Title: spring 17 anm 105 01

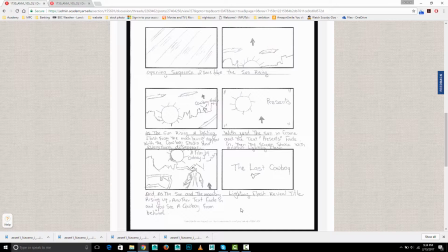[28:45]
Um, One thing to think about is that I associate lightning with stormy clouds, but it looks like a fairly, not entirely cloudless, but not storm cloud
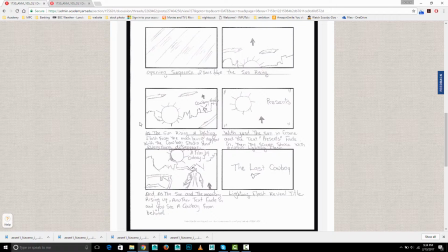[29:03]
evening, with the sun kind of setting and just a few kind of cirrus clouds there. So what I would suggest is if you're going to have all that lightning, it might look better justified with kind of big billowing storm clouds in the sky.
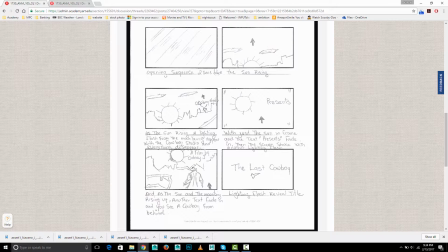[29:19]
And you could still have like the sunset kind of at the horizon, sort of below a layer of clouds. But anyway, it's just something to think about. I kind of like the idea of sort of silhouetted rocky hillsides with silhouetted from the setting sun.
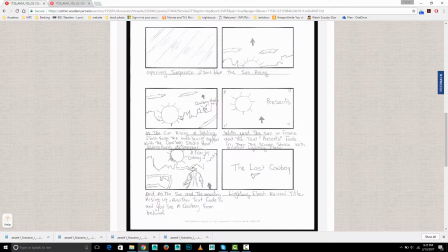[29:36]
I think lightning flashes can work for transitions. The thing to work on here would be the logos themselves, and right now it's just written text, but is that text stylized in any way, and if so, how? And in looking at this, you really have this kind of pinned to the corner.
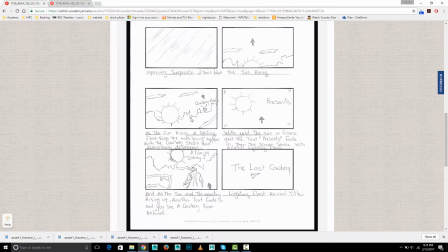[29:54]
In fact, it's going right off the screen here. So I think the title should be a little larger and more prominent in the frame. And at least this one, the Cowboy Studios one, is looking pretty small.
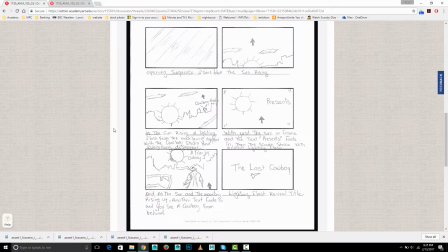[30:09]
Um, the other thing is, you do only have one idea, and it'd be better if you had a few choices to go from. So you might want to like keep coming up with ideas, but yeah, think about storm clouds.
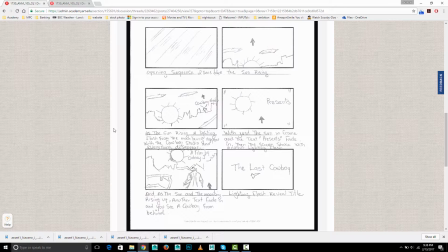[30:24]
Think about having some other ideas, and how does the text look? How is it stylized? What's sort of unique or about it, or what? How does it best serve the story? Um, and yeah, keep working. But you've got something you can work with here.
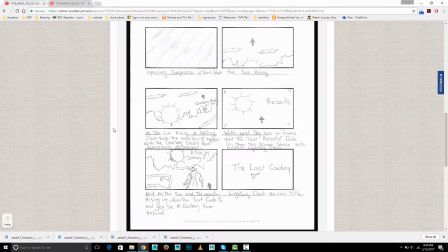[30:39]
But I think you could have done a little bit more, both with the style of the logo, and by having more ideas.
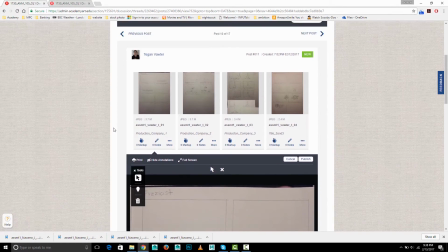[30:47]
Next we have Tegan. Um, so let me full screen.
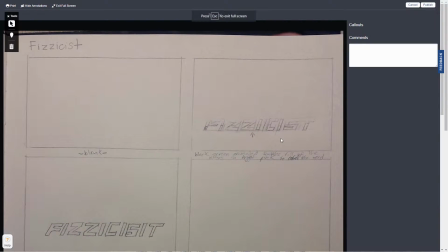[30:53]
Tegan, first thing I'd say, it's a little dark. It'd be better if you can use a scanner, or just make sure your pages are brightly and evenly lit when you photograph them.
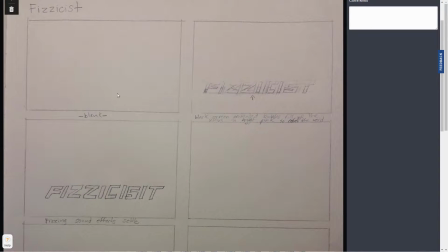[31:04]
Um, so we've got black screen, animated bubbles fill up the letters in bright pink to, looks like, fill the word. And we have fizzing sound effects settle.
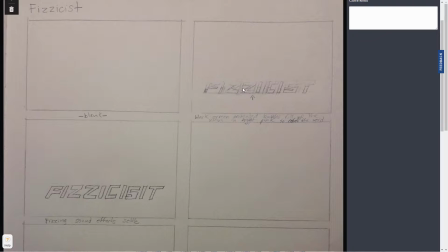[31:20]
So it looks like we're only seeing the bubbles inside the letters. Um, and yeah, I guess for that, you'll want to,
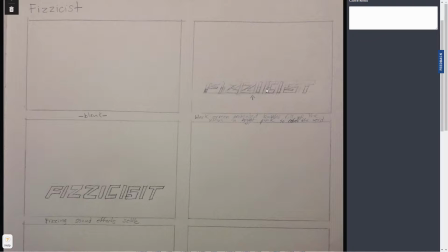[31:37]
make them as thick as you can, just to see as much as possible through them. I'm just noticing, I think you have I like the kind of play on the name physicist with fizz and all that. It's clever, but I think you've got an extra eye here that you don't want. I think so.
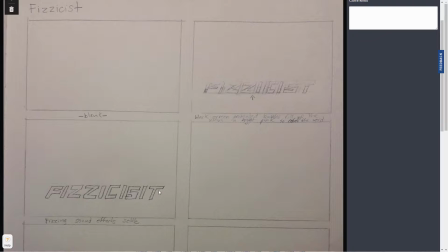[31:53]
I think this style, this very angular style, is good, but just make them as thick as you can. So for letters that we want to see things through, the thicker, the better. Um,
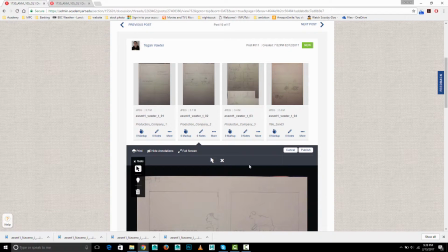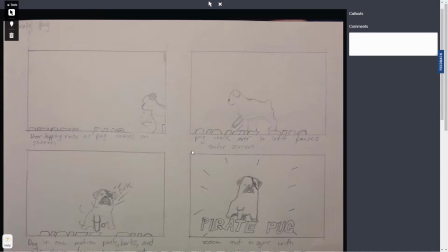[32:11]
so here, tapping noise as Pug comes on the screen. Pugs walks over to left and pauses center screen.
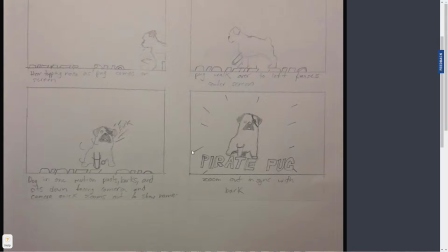[32:18]
Dog in one motion pivots, barks, and sits down, facing camera, and camera quick zooms out to show name Pirate Pug. So yeah, this is a fun one,
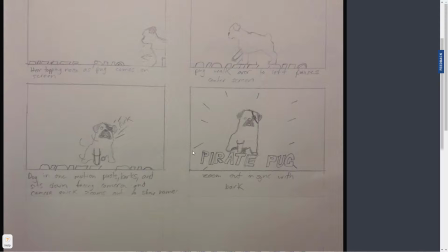[32:30]
but I think that just the kind of reality of animating a character for this assignment is going to be pretty challenging. So I tend to recommend away from that. So, I mean, unless you can like find a video of a pug doing what you want to do on the green screen, which is, it's got the pirate thing.
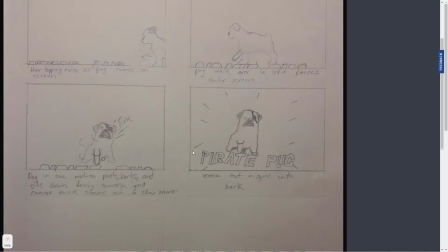[32:50]
So I would just say, if you really like the idea of pirate pug, you could do something with it.